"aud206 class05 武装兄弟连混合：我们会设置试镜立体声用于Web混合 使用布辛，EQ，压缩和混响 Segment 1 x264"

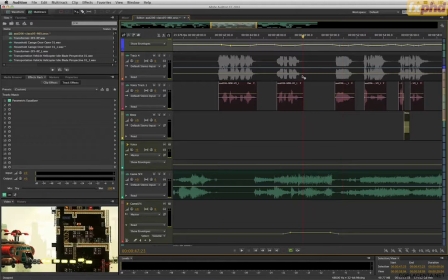0s
are
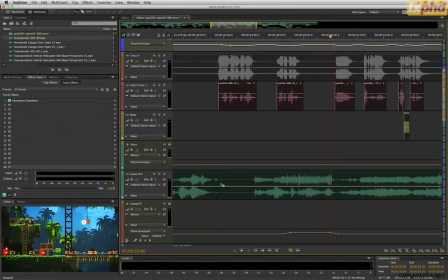3s
split left and right. And in my opinion, I think it's a little bit too wide, actually.
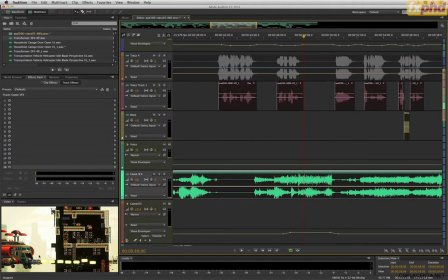9s
I think the gun is almost the center of the frame where the sound's coming out, but it's almost all left channel. And then this explosion that happens over here, that's pretty far right, but it feels like it's only coming out of the right speaker.
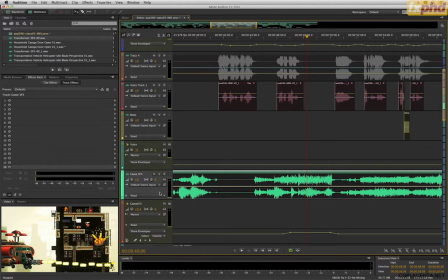25s
So, oh, I have to turn the compressor back on.
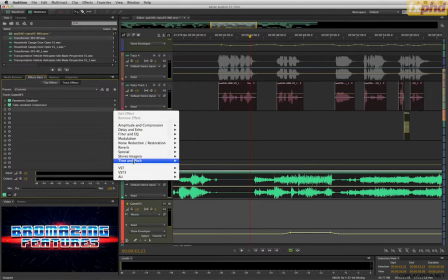32s
All right, so to do that, Audition has a plugin called, under stereo imagery, called Stereo Expander.
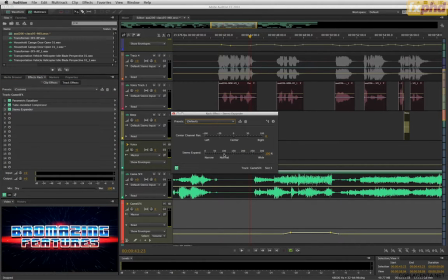41s
And how this works is you can make things go even wider if you want. You can go to 200% here.
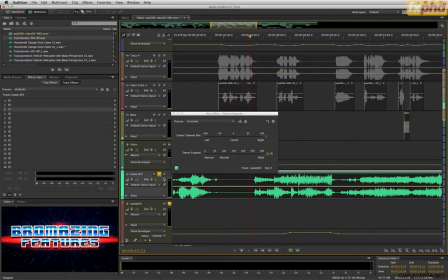47s
And if I solo this, you'll really hear the left and
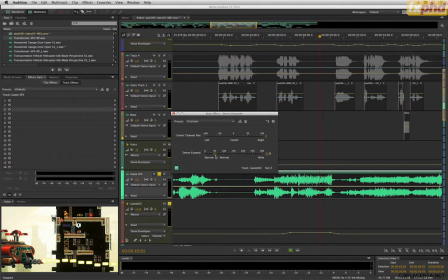55s
right. So super wide. But I'm going to drop it to 50% and see if that feels more in line with what I was hoping for.
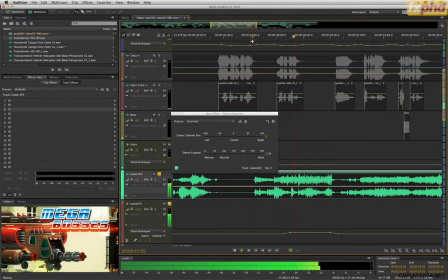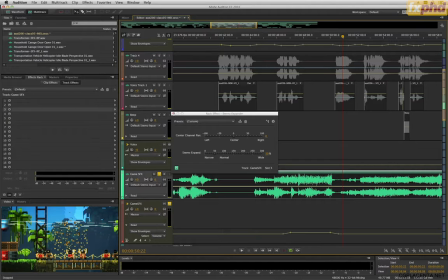69s
Yeah, I think so. This is something that we can automate as well.
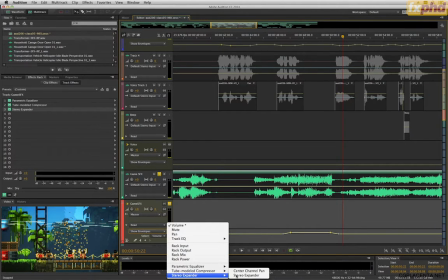76s
Under here, we can go to the stereo expander and we can put in the stereo expander in here.
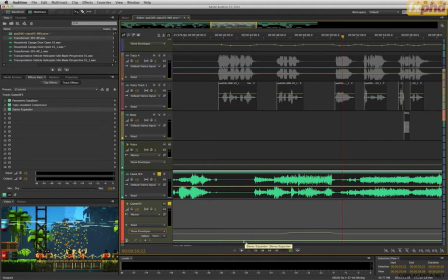84s
And if there's moments like this where it's just this section that I wanted to narrow it down, I can return this to 100 or thereabouts if it lets me.
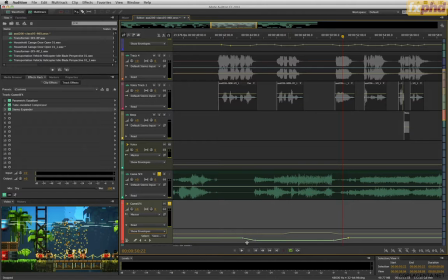99s
And that means it's going to stay the normal stereo width until it gets to this point, and it'll drop down.
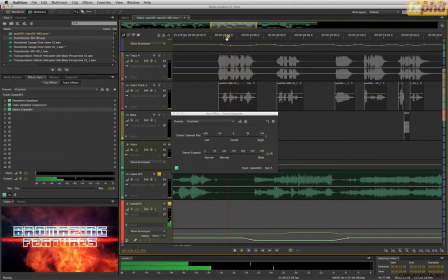106s
We can actually watch it do that. Here. So I'll move down.
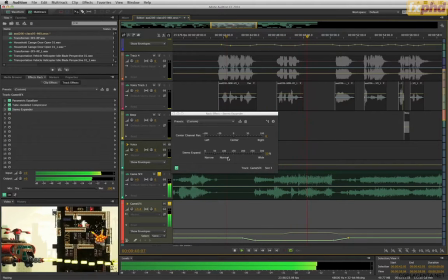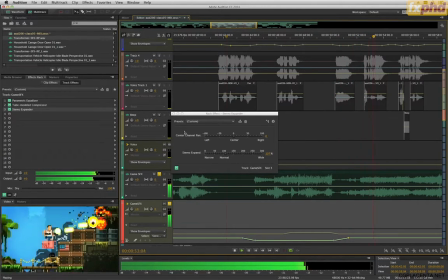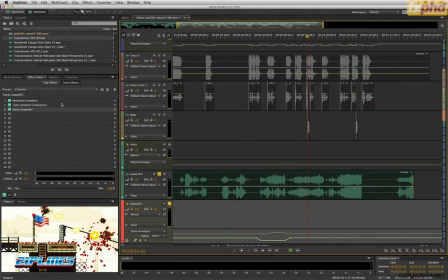123s
So any parameter within a plugin is automatable using the keyframe track here. So it's really just a matter of knowing what you want to adjust and where.
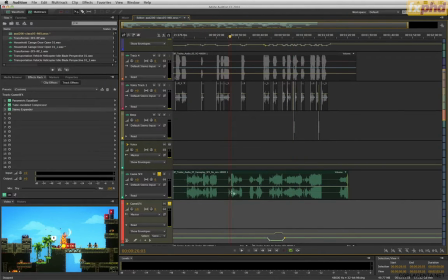135s
Let's look at this spot here. I'm just visually seeing that this one is pretty heavy in the left channel.
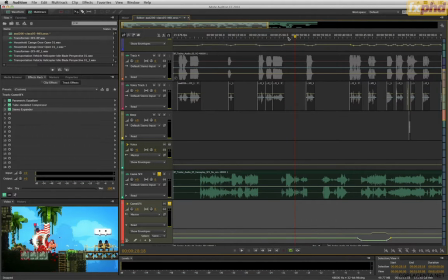143s
Yeah, that actually works out pretty well because it explodes as he's jumping off frame. Okay, so let's listen to this down again and see how it's feeling.
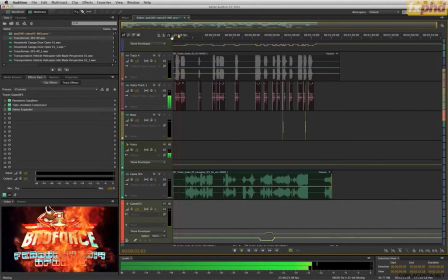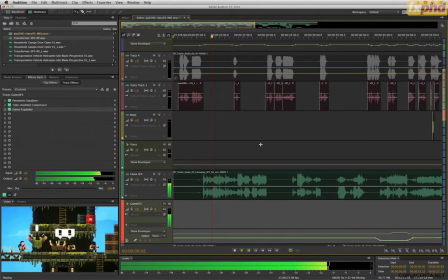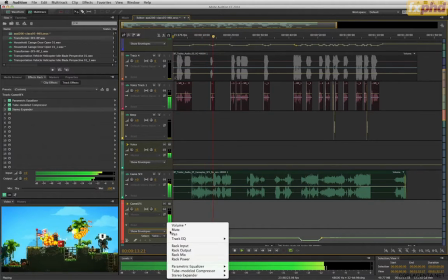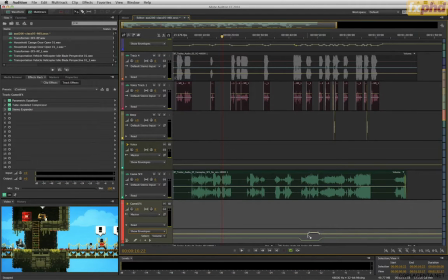169s
Okay, my only thought at this point is that it is, as much as I like it, I think our game sounds are just too loud. So I'm dropping down 3 dB and see how that fits.
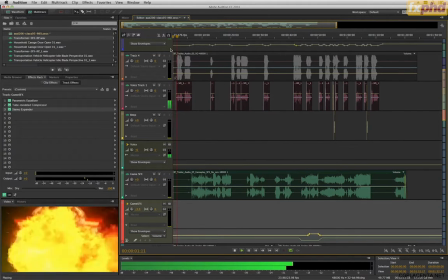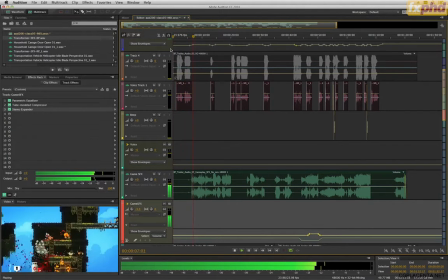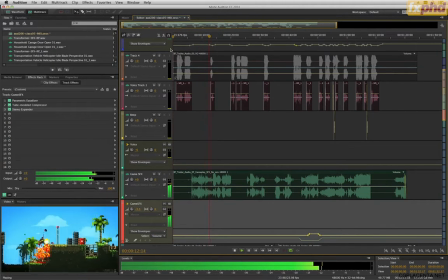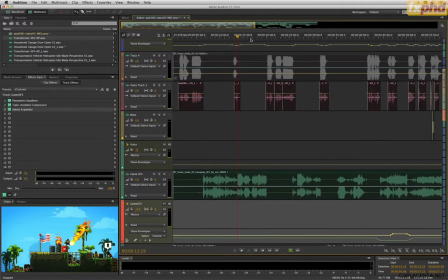201s
I think that freedom is out of sync. Let me check that. I'm assuming that's supposed to hit when the flag hits.
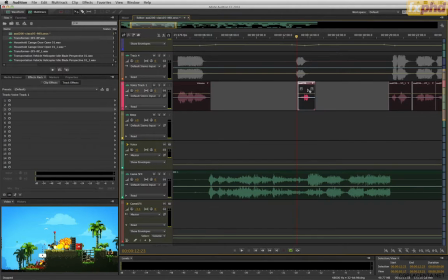So we need to move our music here.